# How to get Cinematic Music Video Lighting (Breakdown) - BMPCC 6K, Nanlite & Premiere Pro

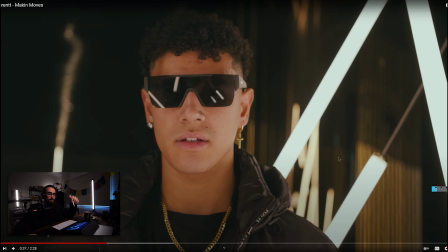yeah it was see here like you know i don't have to go into it um but essentially you've got a really well lit scene um that's 35 mil on the shoulder which is nice um and those practical lights just do a really
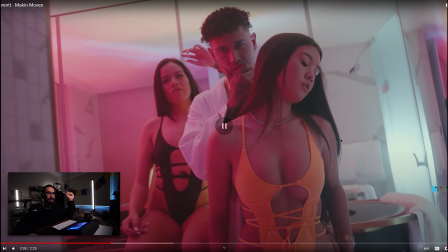awesome job so yeah here we go that's the same sort of scene where he was saying there was looking to the mirror but now it's reversed but it's still obviously the lighting hasn't changed but you've got a wider angle here um and you have the pavo tube 15x um with the hsi
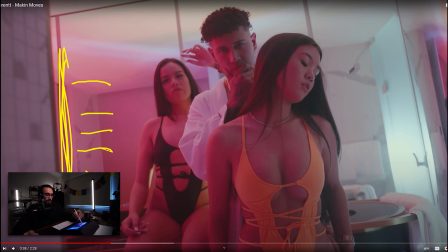lighting from camera left giving everyone that really nice pink look on the side of their face and body and then you have the 300 spilling through here and just providing that really beautiful soft fill light so it's really soft and beautiful over
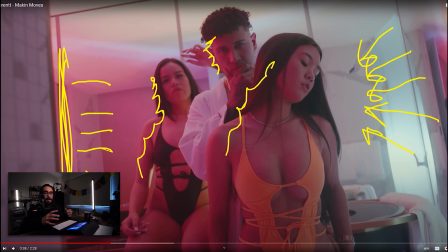here and this provides us that you know that real consistent
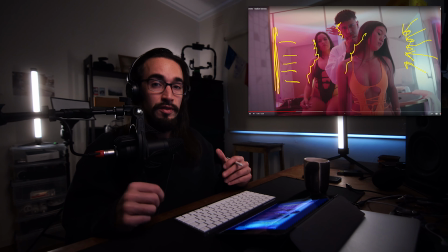natural soft lighting that fills the scene but it's also interestingly enough the frosted glass has like a cool effect on it because it's just a daylight forza 300 shining through it but it has like a
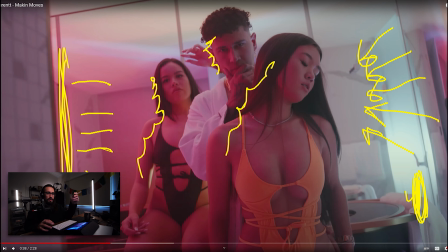bit of a tint and we also have a pavo tube down here which i think was probably on daylight as well but because of you know the white balance shift and everything like that it all sort of comes together as more of like a a green sort of tint rather than just pure
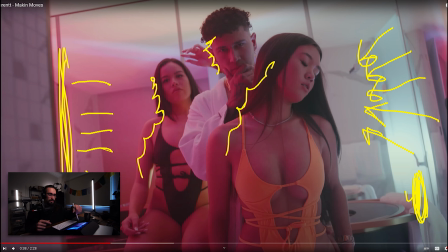white and i think that works you know obviously red and green are sort of complimentary complimentary
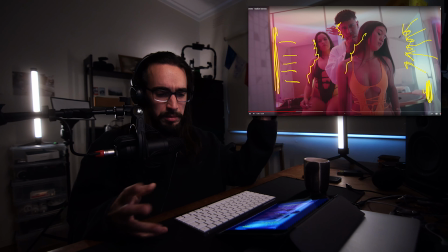in their own way red and blue you know red and whatever um yeah so you know you just got to think of these little light things in terms of design so yeah shout out to sam cochin you know you you did well there um in terms of setting up the lighting there and um yeah we'll continue on so
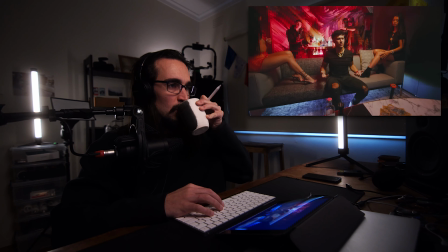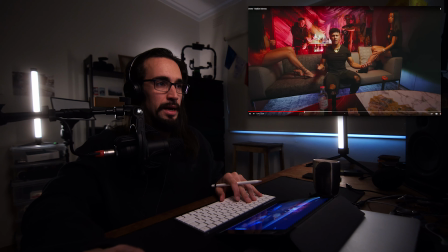i'll have to bring it back excuse me
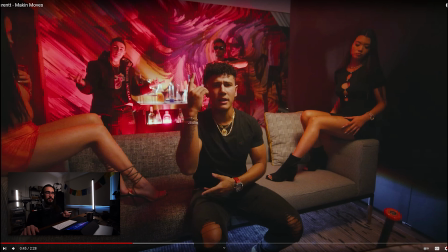two yeah okay this scene took about 50 minutes to set up reason being super wide um it was the first shot in the production and you always want to a good general rule good friend adam sutadi told me he said you know the first lighting
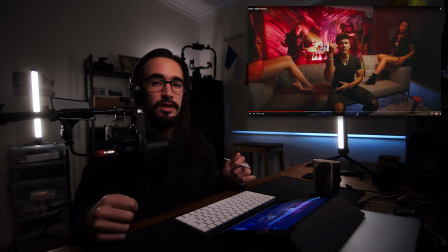setup or the first shot you know in general in a video production sets the standard for the entire production so if you put this like the level up here then the next shot if it's down kind of here you kind of go oh no it just doesn't have that same feeling so you
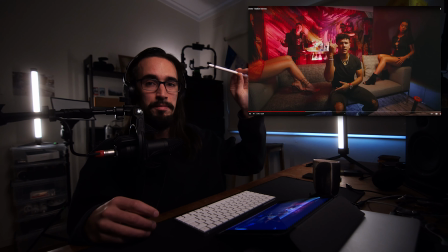need to bring it back up or obviously increase it because that's always the base standard so the first shot you set the standard if you do a really like whatever kind of crappy shot then your standard's here so you always want to push the standard even if it takes you a long time
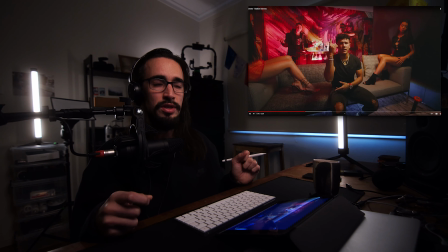to set up the first scene and also make sure you set up for the wide angle as best you can because then when you punch in you should have a nice lighting setup as well whereas if you get a shot where it's punched in then go wide you've got all these lighting fixtures
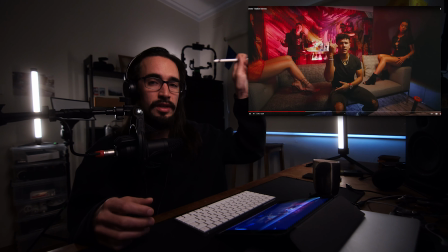in your scene so the general workflow is you know set the standard give yourself some time to set up the first scene in terms of lighting except for the wide angle and then you can punch in and as we'll see later I kind of did a couple of different changes to the the close-up scene but it wasn't too different from what we already had in the wide angle.
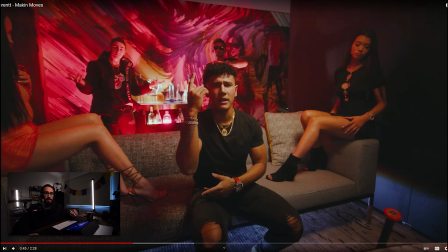So from here, I'll just jump into it now. We have ourselves, um, a Forza 60, right? So it's, it's off, obviously off camera, but let's just, let's just, you know, for the diagram sake, put it here. It's a soft box, right?